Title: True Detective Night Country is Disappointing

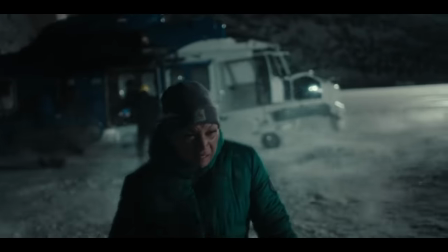This might surprise you that I'm bringing this up because I'd say most of the exteriors are pretty gorgeous and perfectly aid a darker tone,
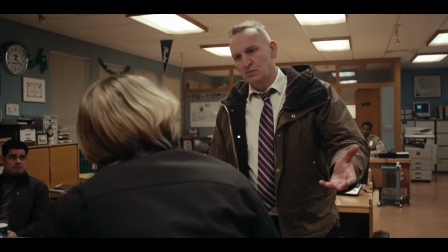but the overall look of the interiors feels the opposite of atmospheric.
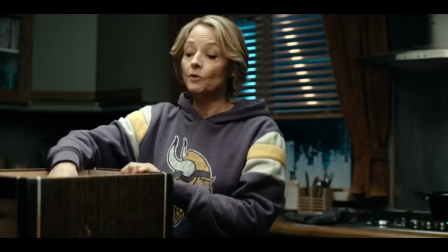Almost all the interior settings are brightly lit and have a high saturation, along with some sets being designed in a way to bring out more colors.
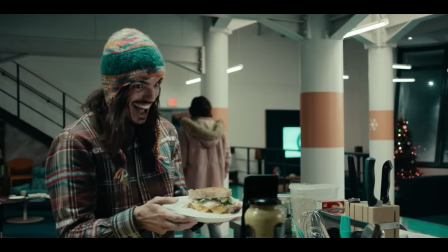The only setting in which this works for the tone is the opening station where all the shit goes down,
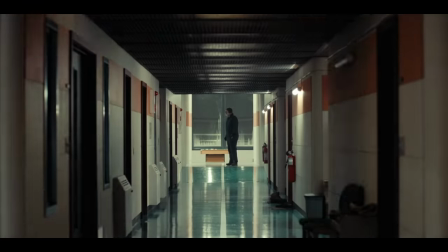because this really bright setting is ironically unnerving because it gives you the illusion of safety when in fact these characters are in danger.
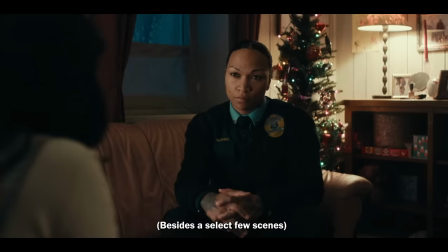Besides Besides this one setting, at no point visually does the cinematography ever make the show feel gritty and dark,
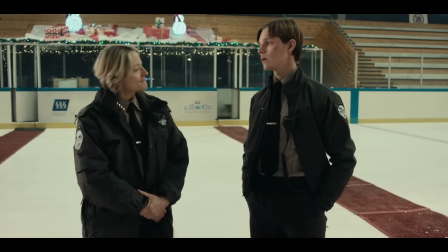which I'd argue is essential in building a more suspenseful visual atmosphere.
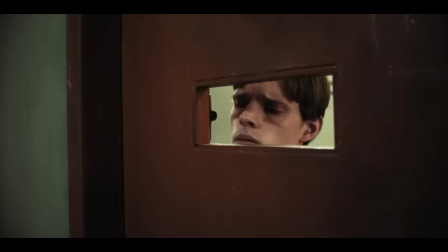Instead, every set feels very clean and safe, and even where the bodies are stored is brightly lit.
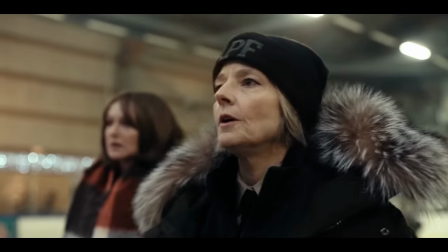Like, these body props are immaculate, but the way they're shot kind of robs the horror of them.
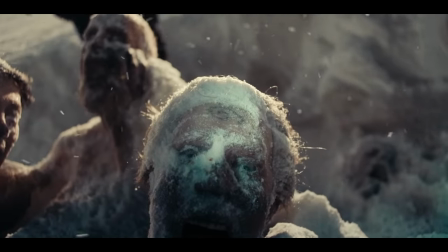The way they're introduced I think was incredible with a lot of disturbing close-ups, but outside of the outstanding setting and great props,
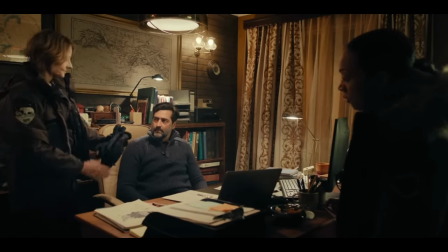I never feel like the overall lighting and cinematography does a good job with helping the tone become darker.
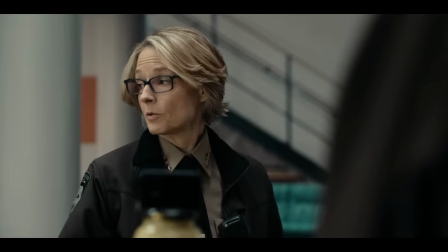There's also not really a color grade to this season, like the first one having an uneasy yellow grade,
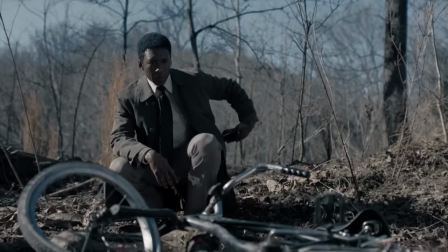or the third season having a colder, depressing blue-slash-green color grade.
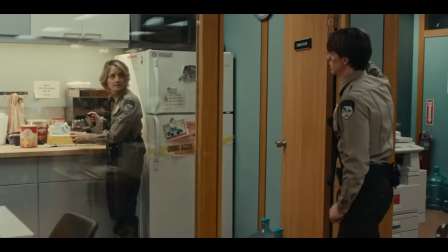Night Country, besides the amazing setting, simply doesn't have a unique style that is alluring or even that atmospheric.
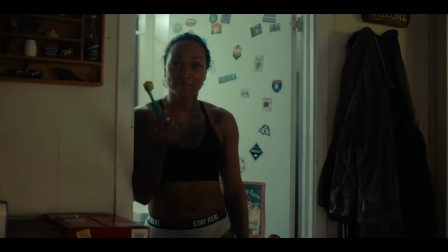So with this combination of weirdly humorful dialogue,
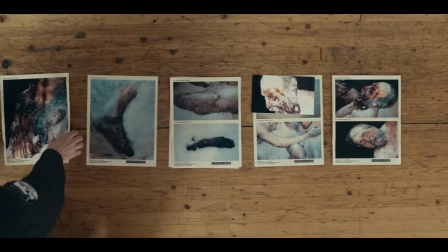pop song music choices that comes across as head scratching, and a visual language that doesn't properly communicate a dark atmosphere.
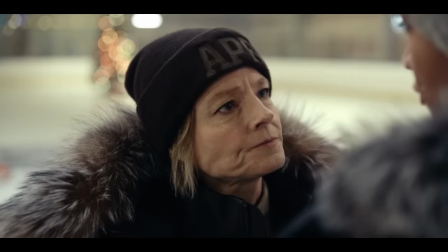I think the tone of Night Country is drastically inferior to the earlier seasons of True Detective.
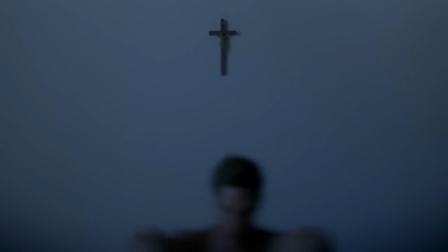It's kind of like Whiplash how different Night Country is in comparison. So that was the core identity of what I think makes True Detective so special,
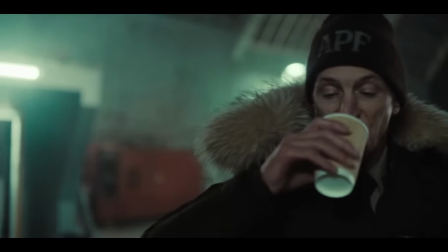and now let's go into another critical aspect that makes true detective what it fundamentally is, and that's a riveting detective show.
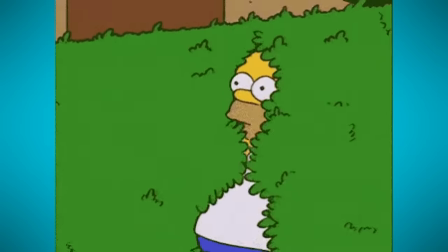Now, I'm making this review before watching the finale because I'm going away when the last episode comes out, and when I get back, there's going to be an avalanche of content.
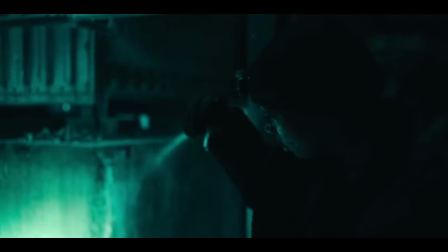But honestly, there's nothing that Night Country can do in the finale to make the season better in my eyes.
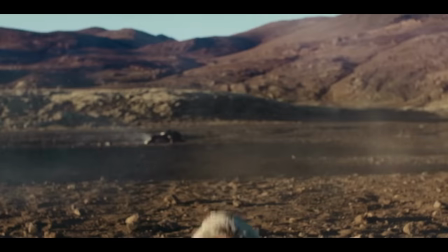Because the fact is, the overall plot development was glacial,
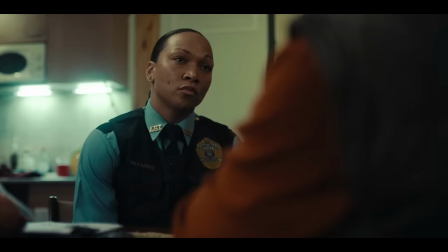was never intriguing from the pure simplicity of it, and it has practically no twists or turns.
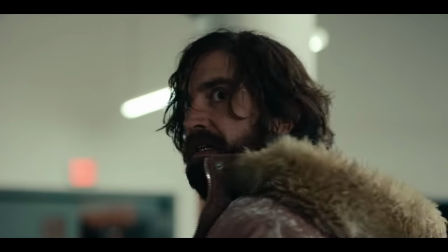Before diving into those negatives, I want to say that the initial mystery was very alluring.
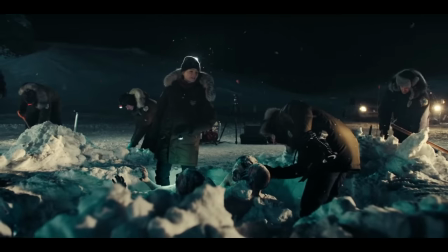It induced a strong feeling of dread.
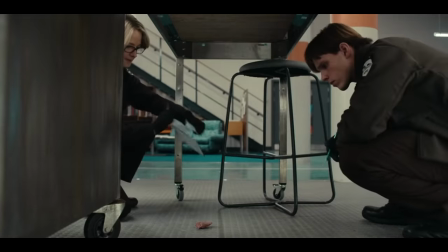It had Lovecraftian undertones that I personally love, and had a seemingly complex mystery that was even tied into past events for our characters.
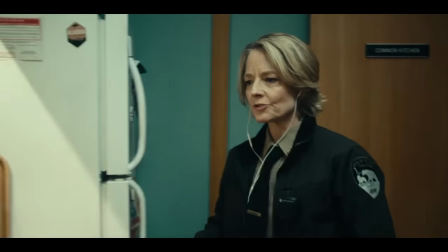All a great beginning for what a season of True Detective should be. However, none of this is really upheld through the show to a satisfying degree.
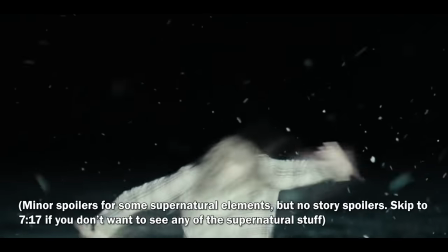The most confusing and inconsistent out of these is the Lovecrafting and Supernatural elements throughout the first five episodes.
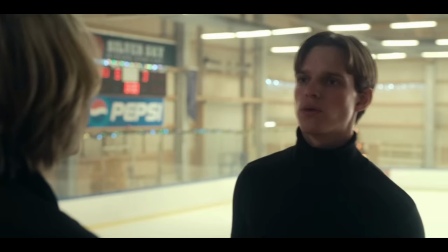These elements are so unhinged at times that I honestly don't know how they're going to properly explain it in the finale.
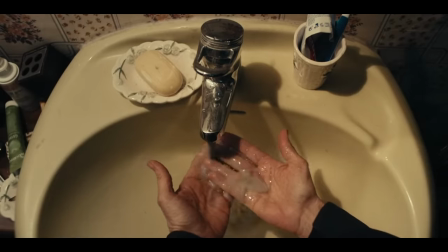Like, I assume it's going to be a tainted water supply that is affecting this population with an undiscovered virus,
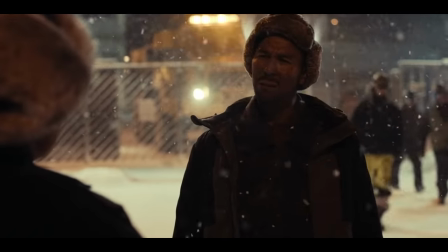but even if that is the reveal, it wouldn't make sense.
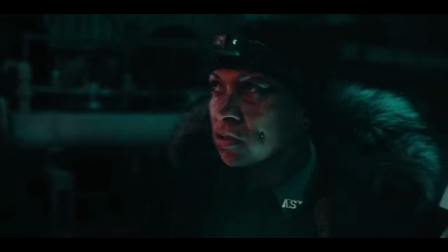Characters are having shared hallucinations, they're being attacked by ghosts, ghosts are leading characters to dead bodies,
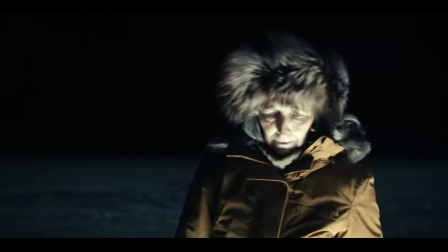Like, the show is diving so far into this supernatural aspect,
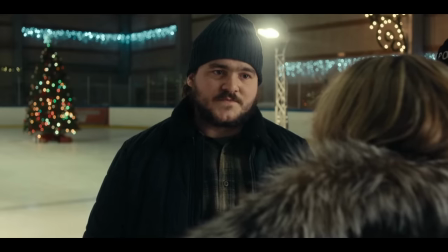to the point that I don't know how the creators are going to realistically explain this without having a pure fiction reveal.
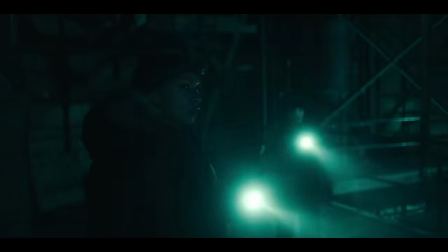Which, if they did that, I don't think that would suit True Detective as a series. So, hopefully the finale solves all of this, but that's pretty optimistic.
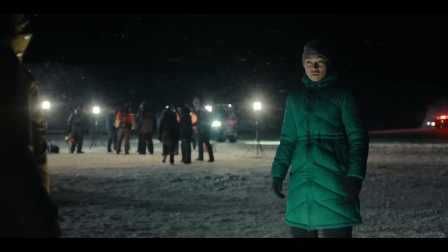I wouldn't be surprised if most of this goes unexplained because there's a lot of hanging questions in the show currently.
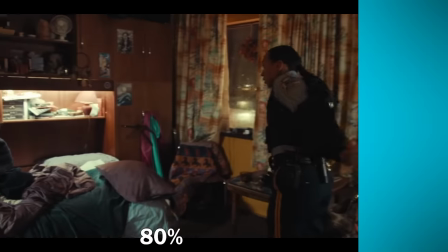But going into the bigger problem with Night Country is that it feels like 80% of the season is dedicated to character-related drama,
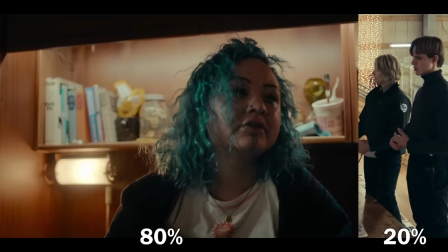and 20% of it is dedicated to the actual mystery.
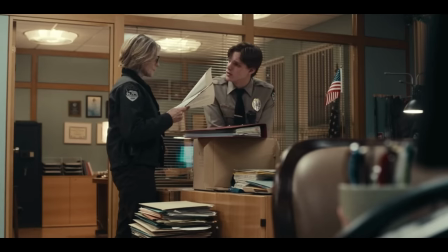Hell, the entirety of episode 4 has like 5 minutes of actual detective work, and the rest is purely character drama.
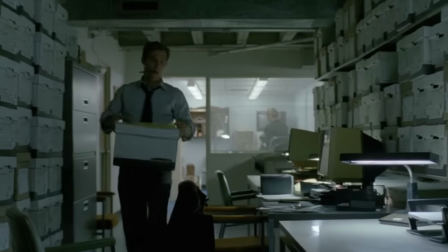Through Nick Pizzolatto's brilliant writing, True Detective gained the reputation as being an extremely complex narrative with great depth.